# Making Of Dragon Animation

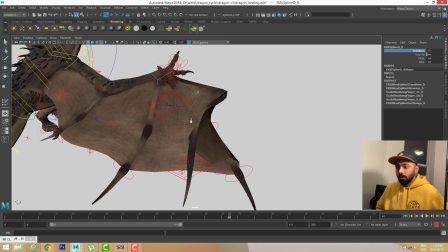Okay, so it's time for me to animate the wings.
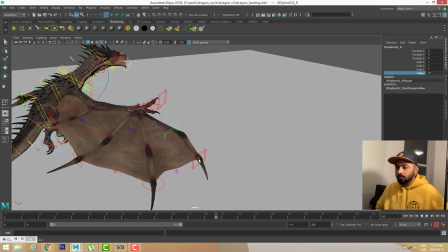Right now I'm just trying to explore what are the options if I decided to animate the wings in IK.
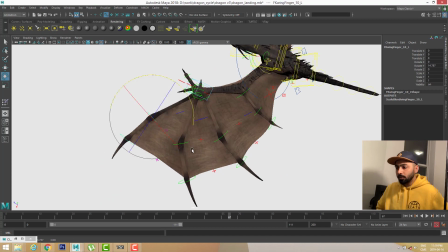There are IK controllers on the wings also, but I don't think they will be much useful,
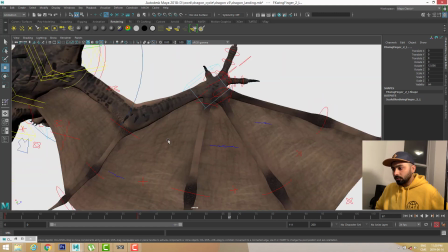and I really don't want to spend too much time on wings.
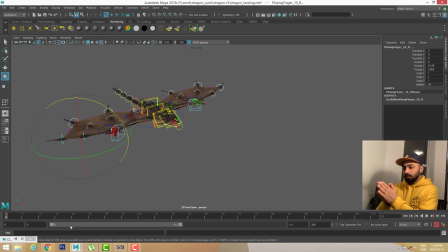I just want, as I already given myself a deadline of 5 hours, 4 to 5 hours, so I'm trying to finish it as soon as possible. So as you guys see, right now I'm just trying to give a follow through to the wings, but the follow through is not too much.
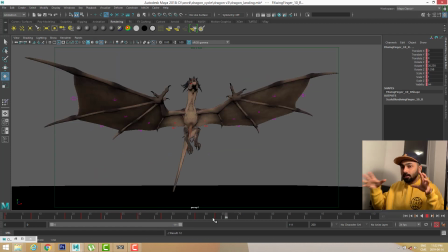I'm trying to, the main thing we need to focus here, the wings are the one which are holding the whole weight of the dragon.
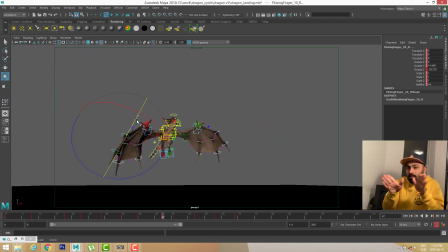So the wings should not go like this, like they should not bend opposite way. They should always be holding wind and the air in them and trying to push the dragon up.
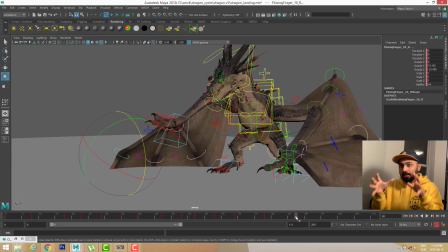So wings are the things which are carrying the whole weight of the dragon, and we need to show here.
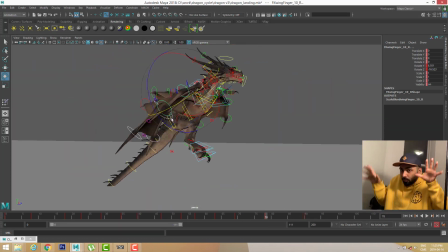So what I'm trying to do, the wings are pushing the dragon up. Wings are not doing this thing.
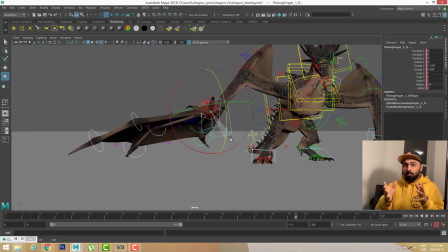This thing is good in birds, small birds, but in this they can't do this thing.
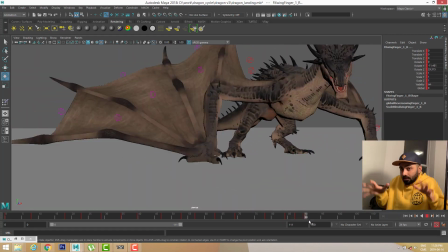They need to remain like this, and they are pushing the dragon up.
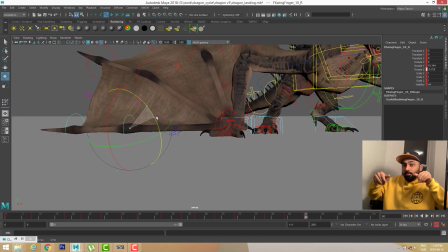And then when the wings are going up, and that time they are bending themselves inside,
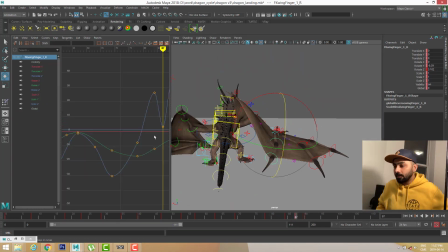but again they are doing this thing and they are pushing themselves up again. So I'm just trying to do that thing.
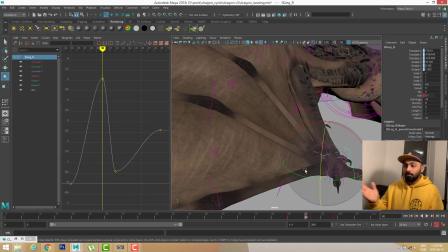And other than that, as soon as the dragon is landing,
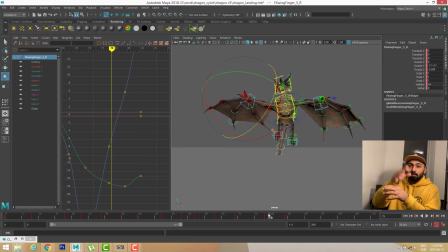I'm trying to give a follow through, a kind of follow through on the wings also.
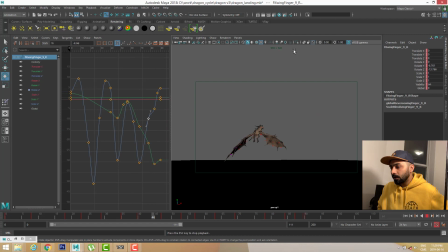And I think I'm working on each wing separately so that
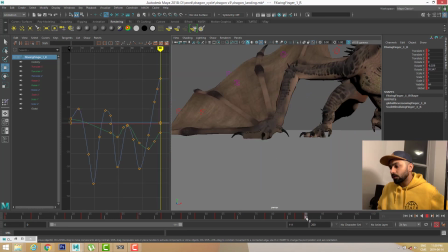it can be, so that I can do it faster and more efficiently.
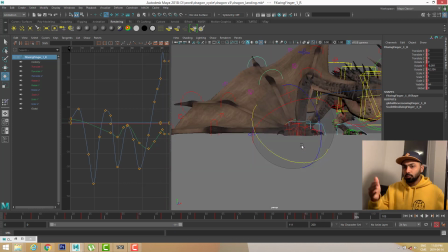So first I made the one which is near to ground, and now I'm making with the one which is near to the elbow,
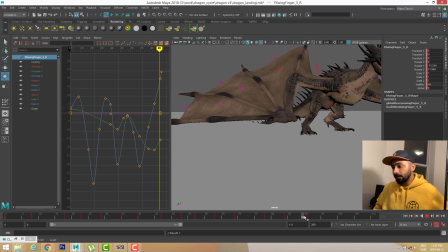and then I will make, as right now I'm making the one which is in between.
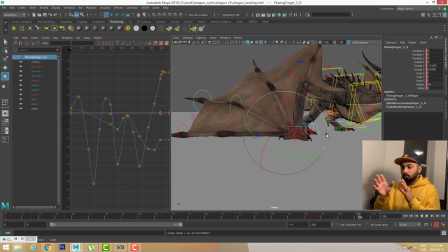And I'm giving a kind of follow through in the whole in all the controllers,
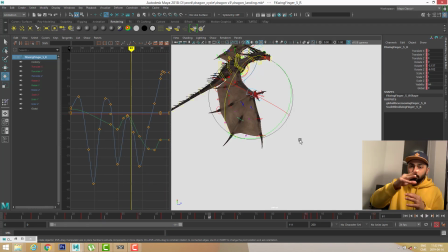so that as soon as it's landing, we see a kind of follow through in the whole fingers of the wings.
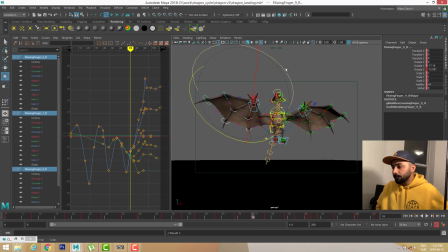And you this need just practice. And I made this kind of animations when I was a student. I just used to
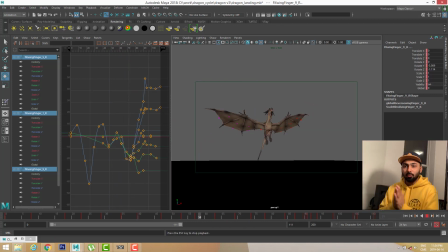do this kind of practice a lot, so that's why it's easy for me to do this without any reference.
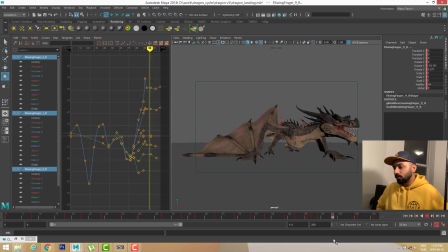And okay, so I think I kind of made a animation for the wings,
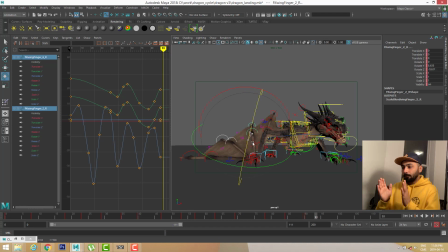but I'm still trying to give wings a little bit solid movement. I don't want my wings to move too much. I don't want a flicker.
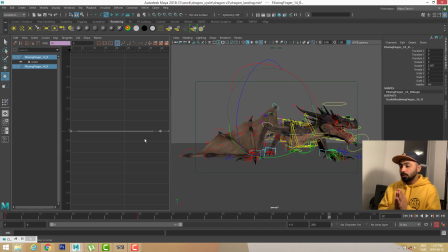I don't want to see a flicker in my wings, because as soon as you will see flicker, you will see that the weight of the dragon is gone.
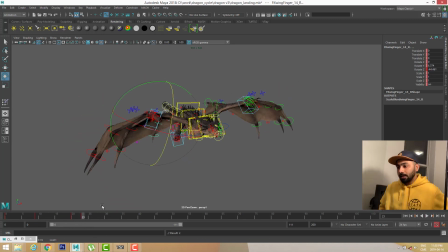You need to as right now I'm animating the controller on the arm.
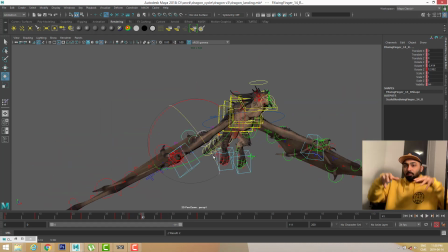It's very important to see that the whole wing should be moving in a very in a smooth way,
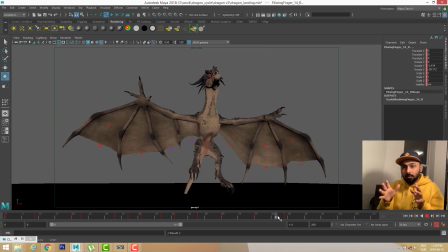not like, we don't want to see this kind of flickers, because it will ruin the whole weight of the dragon.
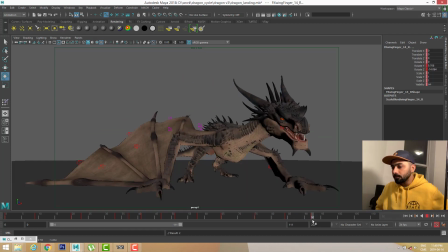And so
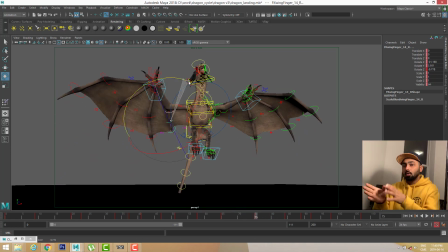first I made a basic animation for the whole wings, and now I'm working on each wing, each finger separately.
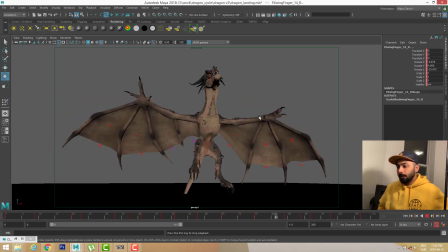And
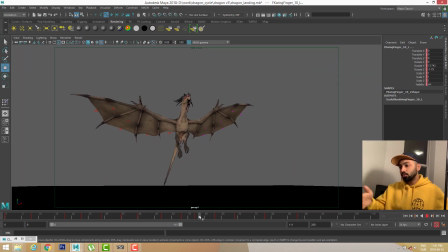after this is done, I'll be doing the same thing to other wing. Okay, so now I'm already on the other wings. So I'm doing this thing when the dragon is pushing himself up, and then when the wings are going up, I'm bending them and they are going up like this.
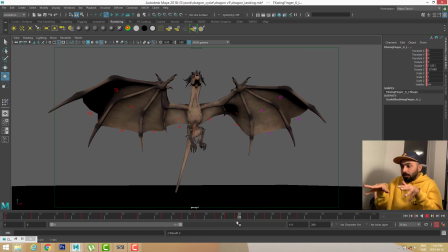So this kind of movement.